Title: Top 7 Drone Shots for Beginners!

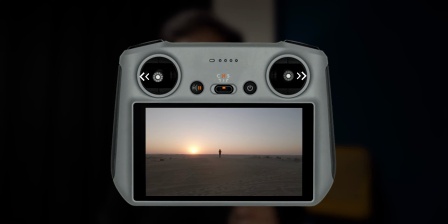So in order to do it manually, all you have to do is move the left joystick towards the left and move the right joystick towards the right. Now you have to be very careful while doing this. Be very gentle with the joystick and also keep your subject in the center of the frame.
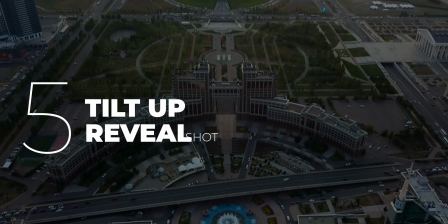Next one in the list is tilt up reveal shot. It is a good shot to open a video or a sequence to introduce a location as it gradually reveals the complete landscape. In order to achieve this shot, first thing you will have to do is tilt your camera downwards using the slider available at the front of your controller. Now once your frame is set, all you have to do is slowly move the slider in order to tilt your camera upward. Now you can add variation to this shot where you can actually add some motion to your drone. So while you are tilting your camera upward, you can move your drone forward or backward in order to make your shot look more cinematic and interesting.
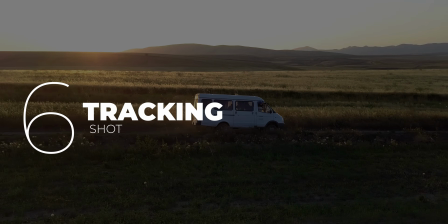Next one in the list is tracking shot. Now these are also one of my favorite shots and I use them very often in my videos. Specifically, these are very helpful to film a sequence of a moving vehicle. In order to film this shot, you'll have to make sure that there is not too much of interference around you, like there is not interference in the path of your drone, otherwise you'll end up crashing your drone. The best way to achieve this shot is using active track in DJI controllers.
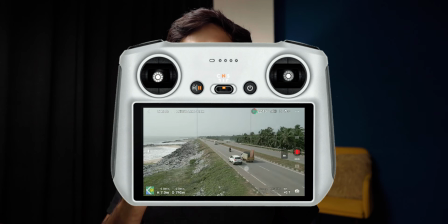All you have to do is draw a square around the object, could be a car,
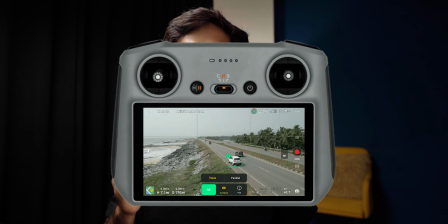it could be a person, could be any subject which you are filming, and the drone will recognize the subject and will start tracking the subject. Now the reason I'm saying the auto mode is better in this filming is because it gives you more dynamic range.
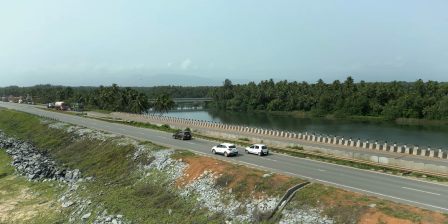So that gives some extra dynamic motion to your shots. Last one in the list is push-in shot. Push-in or straight shots are very easy to achieve. All you have to do is move your drone in the forward direction.
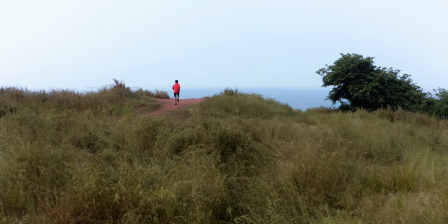And it looks even more cinematic if you are flying your drone close to your subject.
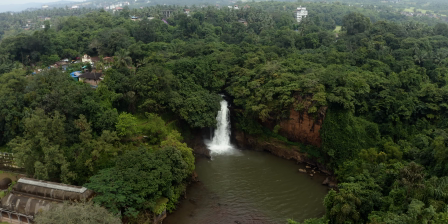You can also slowly move the left joystick downwards and that'll
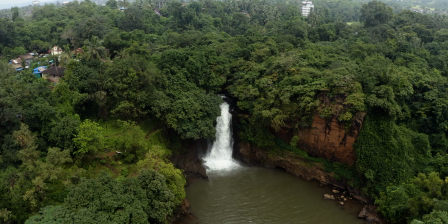give a parallax effect to the video and it'll make your video look even more cinematic. So that's all from this video. I hope you all enjoyed it. Next time when you're going to fly a drone, do try these moves and I'm sure you will be happy with the final result. I'll see you soon in the next one. Until then, peace!